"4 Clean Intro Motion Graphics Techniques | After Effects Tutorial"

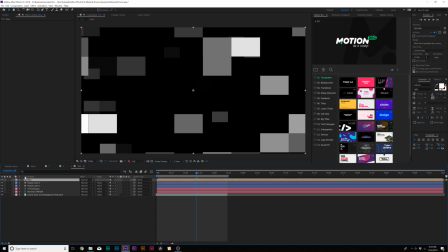And now we'll turn off the layer.
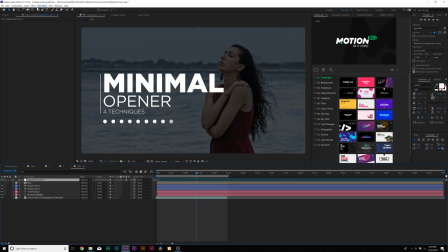Then we'll go to layer, new, adjustment layer, go to effect, distort, displacement map. Where are you? There's displacement map. There you are. Such a great effect. And for displacement map layer, we'll set this to the map layer.
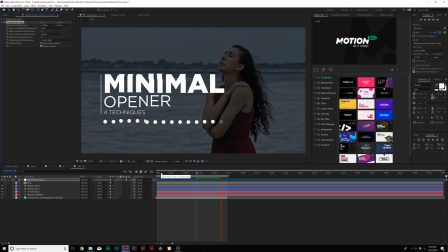And now we're going to get this distortion all across our entire, you know, composition like so. And now the background is rippling around like this, and it looks really nice. And then we go back to our displacement map, and we can increase the, you know, displacements.
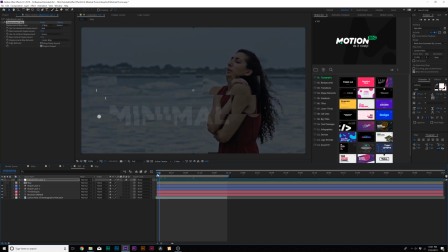And now we're going to get some crazy distortions in here to the point where you can't read the text, which is okay.
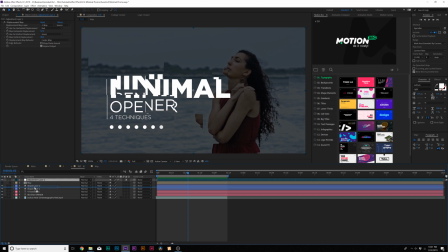Not really. So what I suggest doing is bring the adjustment layer underneath all your titles and just leave it on top of your background or your footage. That way, the only thing that's going to ripple is the background, and that's what's going to make things interesting. So there is our distortion map, and it looks good. And lastly, for our fourth technique, we're going to talk about creating a really nicely designed background using assets.
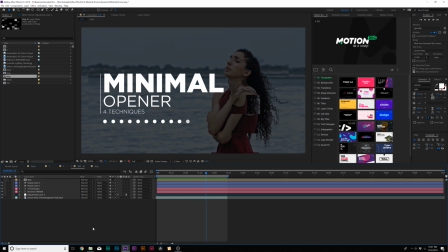So now we're here for the most important part of this tutorial, which is the background. Typically, you might want to work, you know, your titles in footage, photos, or some sort of animated background. What I did with this background is, which is just my cinematography reel for this tutorial purpose.
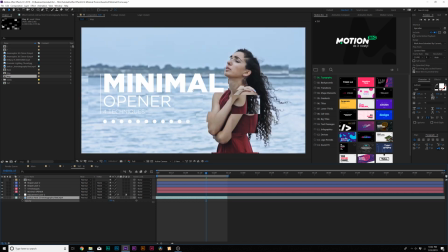But what I did is I hit T on my keyboard for my background, and I lowered the opacity down to 30%. So obviously with this, you could not, you know, read the titles, or things wouldn't look good. The contrast, it's too contrasty, right?
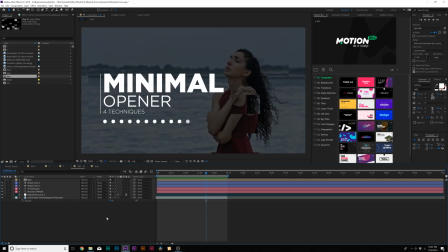So by bringing down the opacity of our clip, everything looks good, and we're able to read the titles, and that's really what's important when we're overlaying titles. We need to be able to read them if they're important, right? So I highly suggest doing that. And on top of that, I always suggest in my tutorials having some sort of lens flare pack.
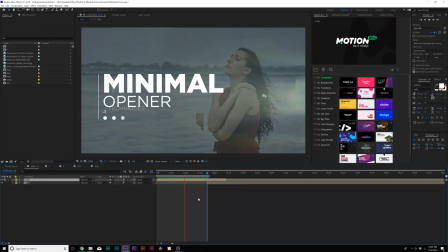And the reason why I always suggest having a lens flare pack in your arsenal is because if you're lazy like me, you can just drag and drop a nice, you know, cinematic lens flare on your footage, and it looks like you did a great job. Everyone loves lens flares, apparently, at least, you know, my clients have, but, anyway, my friends over at rocketstock.com hooked me up with a pack called Lucent Zoom Lens Flares.
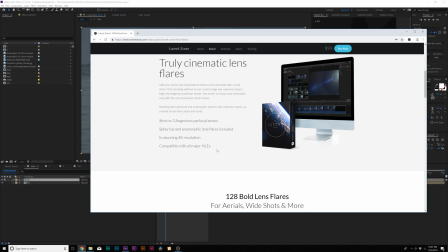128 lens flares in here, shot on real anamorphic lenses, and these things are awesome.
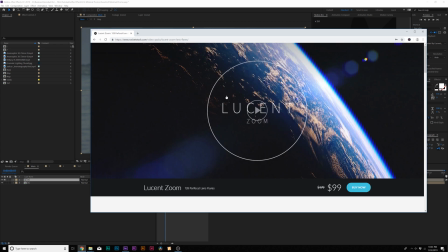They will make you feel like J.J. Abrams, so I'll go ahead and drop a link in the video description if you want to check these out.
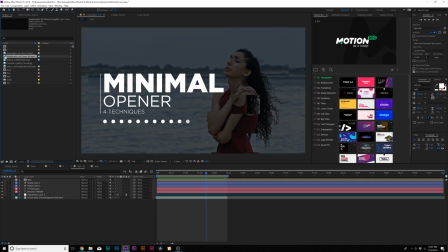But let me show you, you know, how you can apply a lens flare to your footage. So whether you're using the lens flares that I'm using over at rocketstock.com or your own lens flare. So what we do with a lens flare asset is you'll typically apply it to your timeline.
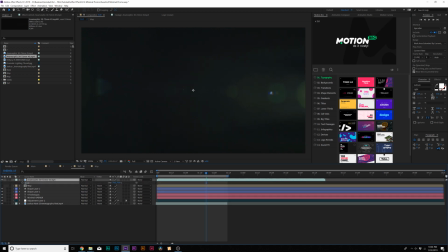So, and we can put this above everything we want to. And these are 4K lens flares, so I have to scale mine down by a little bit.
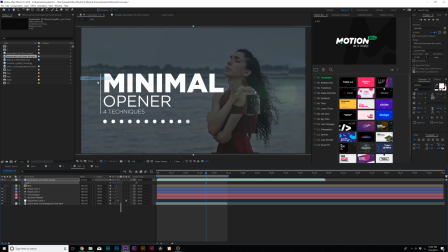And what we can do here is go to blend mode and set this to screen. So, and now I've added a nice lens flare to my footage to really spruce this up.
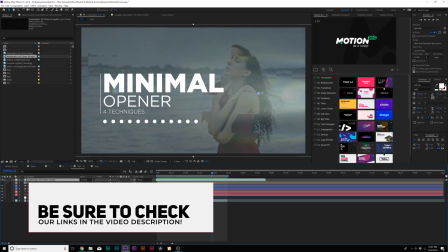And, you know, it adds just a lot more detail to our composition.
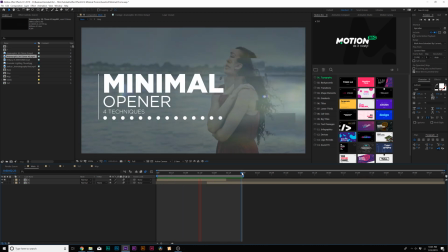And for a bonus technique in this video, if you want to spice this with a slideshow, you know, a quick technique transition that you can apply is just doing simple positioning keyframes.
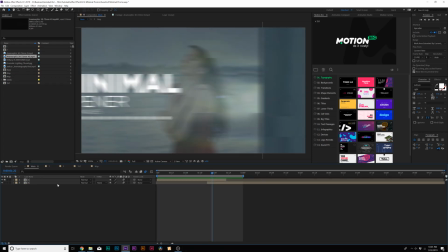So what I have going on here,
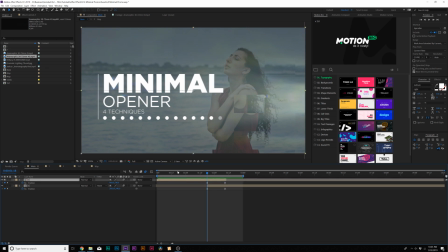I'm just going to demo this. Is I simply have my first composition here moving over from the right side to the left side, just going off like that. And simply I have a composition on the bottom here. And what I could do with the bottom, you know, composition is what I could do here is add a keyframe when my first slide is off,
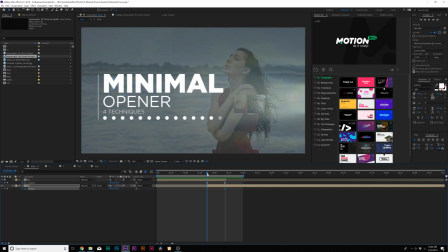then go back to where my first slide is on and grab the X position.
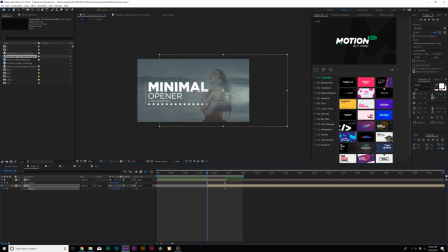And just by using the composition edges of our clip here, I'm gonna move this all the way over. I'm gonna move this over to the right edge of our composition and make them easy keyframes. And this allows me to create a very nice transition slideshow, and it looks really good.
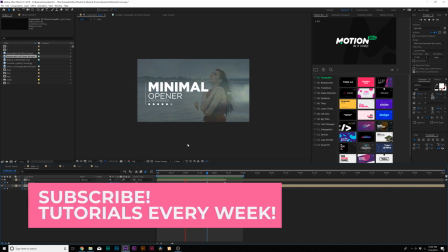So if you want to work multiple slides, that's how you can do that with our techniques that we talked about in this video. So there are my four techniques for creating this minimal promo video opener intro. I still haven't decided what I'm gonna call this tutorial in the title, but there it is for this video.
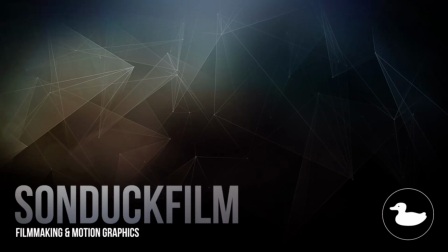If you did enjoy this video and were able to take away these techniques, which I hope you were able to, go ahead and hit that subscribe button. We post two post-production tutorials every single week right here on the channel. You can also hit me up on my social media networks. Those links are in the video description, and always...